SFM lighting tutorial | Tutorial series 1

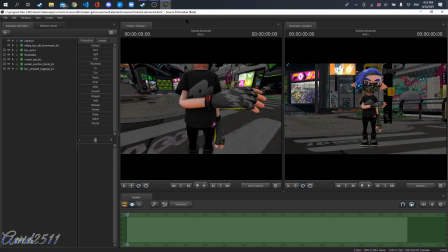Hello, y'all, and welcome to a new series that I'm making. It's an SFM tutorial for advanced SFM users who already, well, not advanced, but who at least know the basics of SFM. This is not a step by step from beginning to pro on SFM.
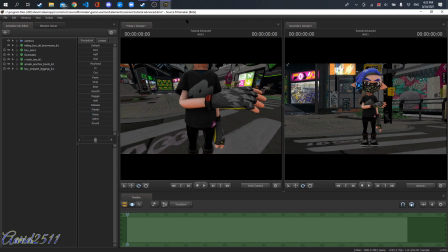So what I'm gonna be doing this episode, well, not this episode, this entire series, because a lot of people have been asking me how I make my posters look, how they look.
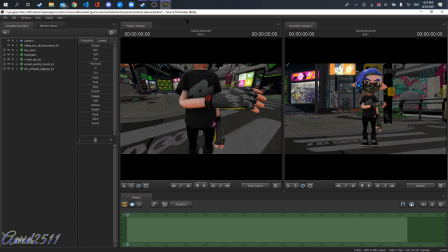I'm going to start teaching you all my tips and tricks on doing SFM posters. And on this episode, I'm going to start with lighting because I believe that lighting is the most important part of
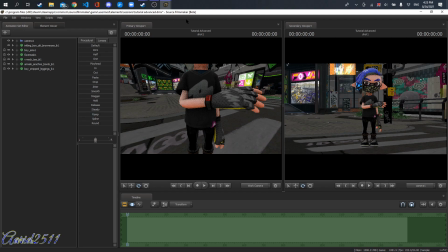one of the most important parts of a poster. Because as you can see, I have here my regular character with no lighting or anything. I mean the map lighting. If I were to disable lighting, it doesn't look really good.
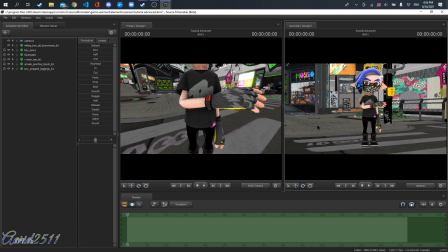It looks like I just grabbed a low quality picture of Inkopolis, and I just pasted my character there using Photoshop. So that's one of the things that lighting does.
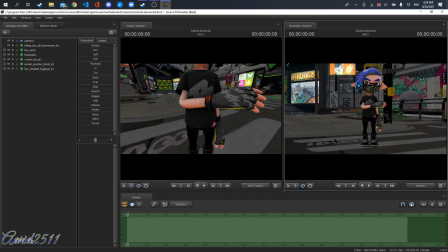Um, Also, lighting just makes it just in general better if you do actual good lighting. So so let's begin. So first of all, what you wanna do for lighting is first make a main light to focus on your character, right?
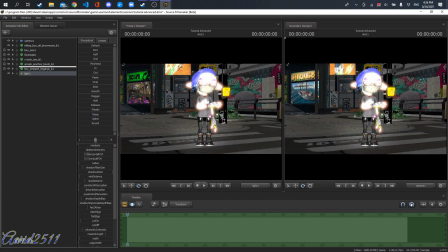So if just drag it to the work camera here so that we can see on the regular camera, the scene camera,
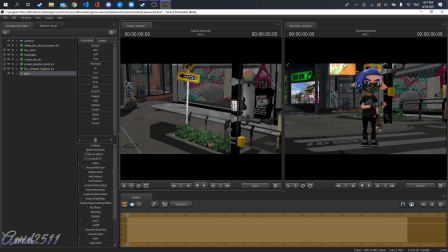what we're doing. So we're gonna want to put like a to move the lighting. If you don't already know, you use um your mouse to look around, and WAS and D to pan and move the lighting all over the map.
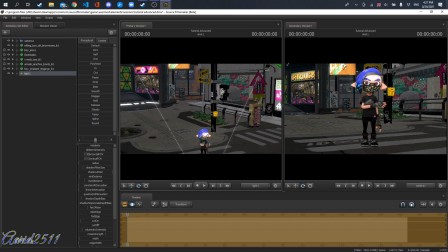So and X and Z will help, will actually move it up and down. So what you're gonna wanna do with this main light is put in a position where you're satisfied with it, right?
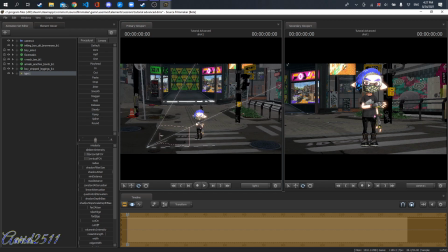Which I normally just put it at an angle, that's focusing on my character. It's lighting up the character, right? So so once you put it in your desired position,
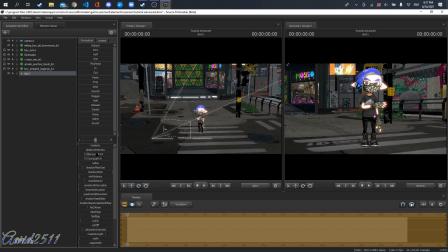you just go ahead and make it obnoxiously big
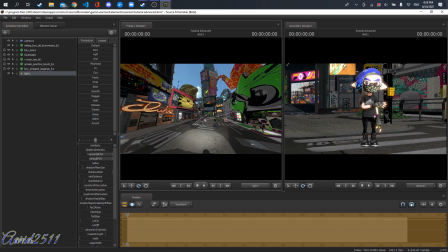and just move it a little bit more, because I do it obnoxiously big because I want to do as realistic lighting as possible. So what I do is is put a lot of lights in the whole visible scene.
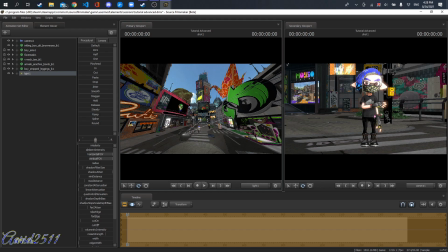Oh wait, I forgot to put my phone silence. Give me a minute. Okay, there. So as I was saying, I want to make it look as realistic as possible. So I put a bunch of lights in the entire scene to make it look like the sun,
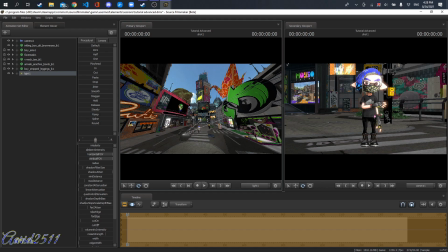especially in outdoor areas, like the sun is shining down upon the scene, right? So once you have, you're gonna want to change the intensity because you don't want it too much because it looks like this.
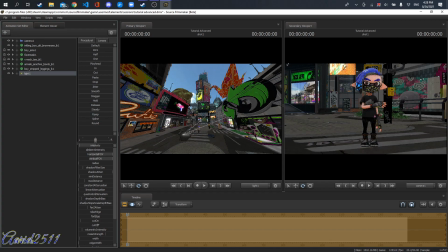It doesn't look really bad, or you don't want it too low because it just goes to the nether realm or something. Um, so yeah, just not too bright, not too dim.
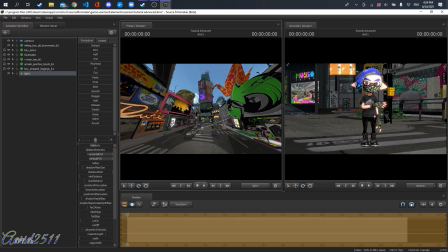I can't speak today. Whatever. Not too bright or not too dim, and yeah, okay. So you just not buying too bright or too dim. Sorry, I'm repeating stuff over and over again. Sorry. Um.